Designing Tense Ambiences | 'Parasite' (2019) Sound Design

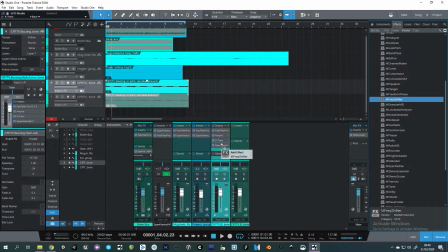It's still not quite uneasy enough, so let's add some pitch movement and see how that affects things.
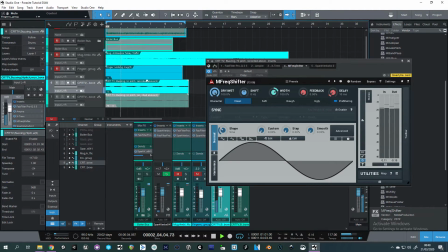Oh my god, did this seriously come from the almost unusable CRT recording? Let's see how this sounds with the rest of the ambience after some pitch automation.
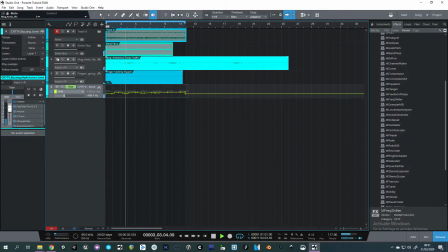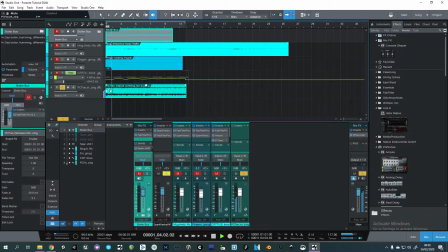Now it's time for the recording of the PC fan. This is a great technique for getting low-end rumble. It's easy to be tempted to just low-pass white noise for this sort of application, but you come to realise how dull that sounds in comparison, even with some saturation.
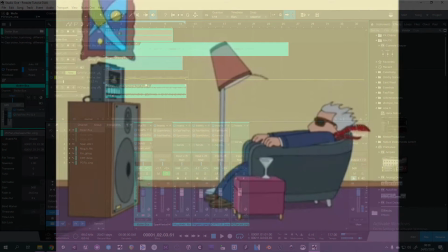This is the sound the audience needs to literally feel in the cinema, and you as the sound designer can control how much of this sensation they're feeling at certain moments using automation.
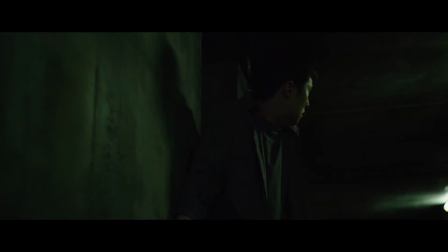If we listen to the original clip, you can hear the ambience becomes louder when the camera focuses on the dead body for the second time.
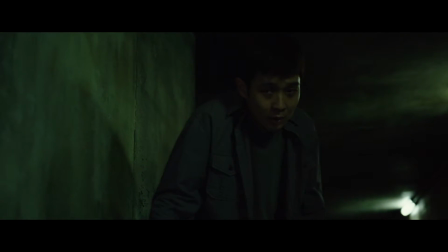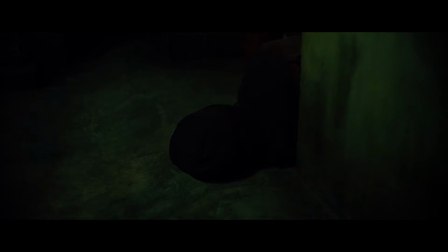And the tension continues to subtly grow until the snare snaps around Kiwu's neck.
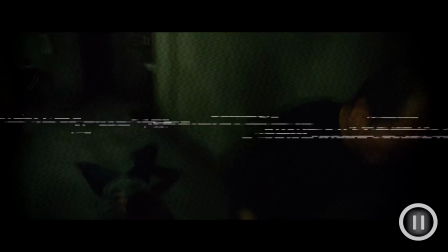The sound follows what the audience would and should be feeling in the moment, right up to when the tension is released. We need to create this effect with our own ambience, so we'll need to follow the video footage for this.
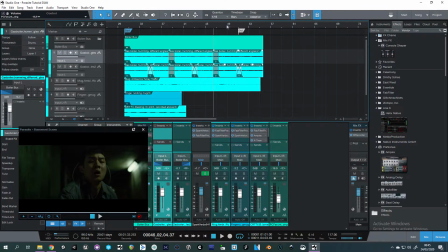I'll quickly align our audio files to the correct point, and then we can start to automate things.
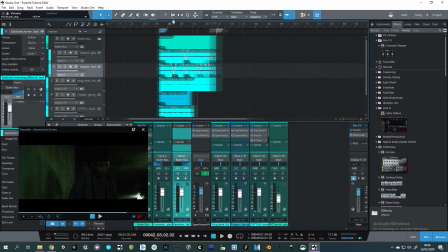I'm also going to bring all of our sounds down in level, so that they're closer to what we'd hear in the film, plus I'll give them a slight rebalancing.
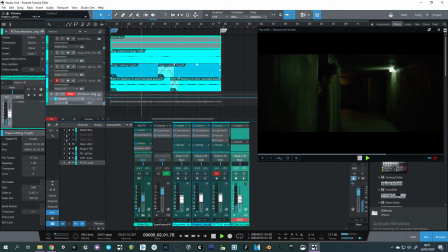Now that we've got our bass levels, let's work on automating this rumble sound.
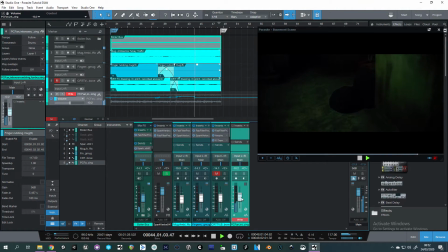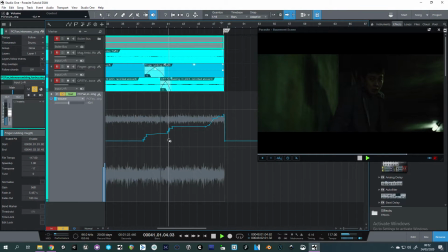Okay, so that wasn't amazing. I definitely anticipated the cut to the dead body happening far too early, so I'll fix that first and then tweak the rest of the track. I'm also experimenting with dropping the tension slowly after the dead body shot to make the build at the end more impactful.
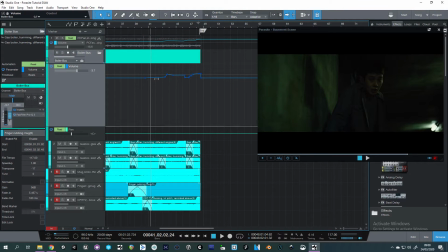This'll do for now, so I'll start working on the other tracks. For the boiler, I've done another volume automation that has a similar contour to the rumble.
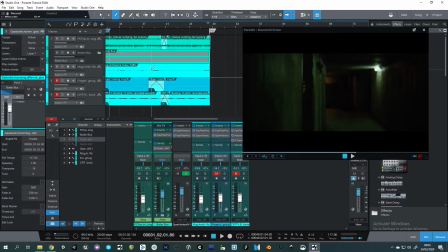The mic in the mug recording contained its own dynamics, so I cut and shifted the recording to place some of the more harmonically rich parts at the tense points in the video, with some additional volume automation.
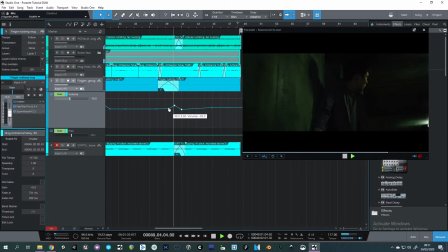For the metallic pipe-like layer, I tried to make the sound less consistent in volume so it would poke in and out of the scene. Since the sound is supposed to be emitting from down the hallway, I like the idea of having it pop in as Kiwi turns his head and looks over his shoulder, not because he's reacting to it, but simply to draw the viewer's attention as he gazes over.
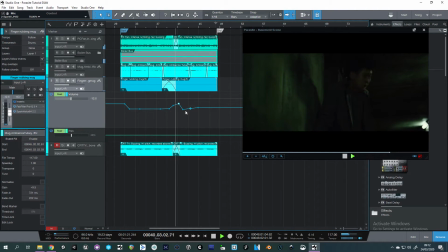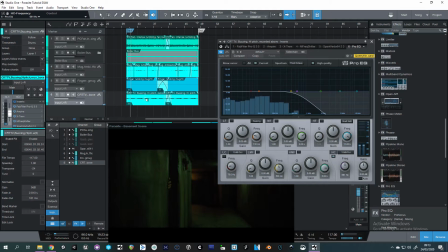Finally, for the Surreal CRT recording, I used a different approach and automated a low-pass filter. It's important that the scene doesn't sound noticeably surreal, so removing a lot of the strange resonances in the beginning helped subtly fit this sound in. They can then be filtered back in as the other tracks increase in level, helping to keep it somewhat masked.
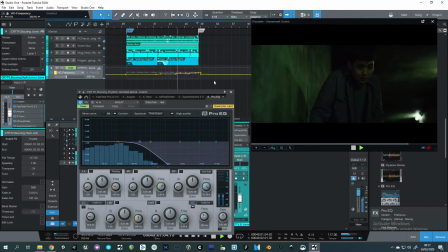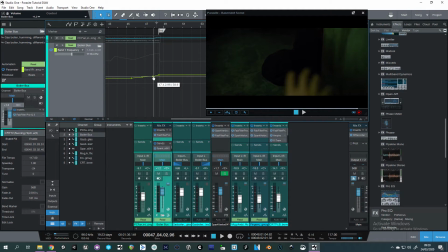I ended up using the same technique on the boiler sound to bring in a bit more air at the end. Okay, so all that's left to do now is perform the final touch-ups to everything, which shouldn't take long at all.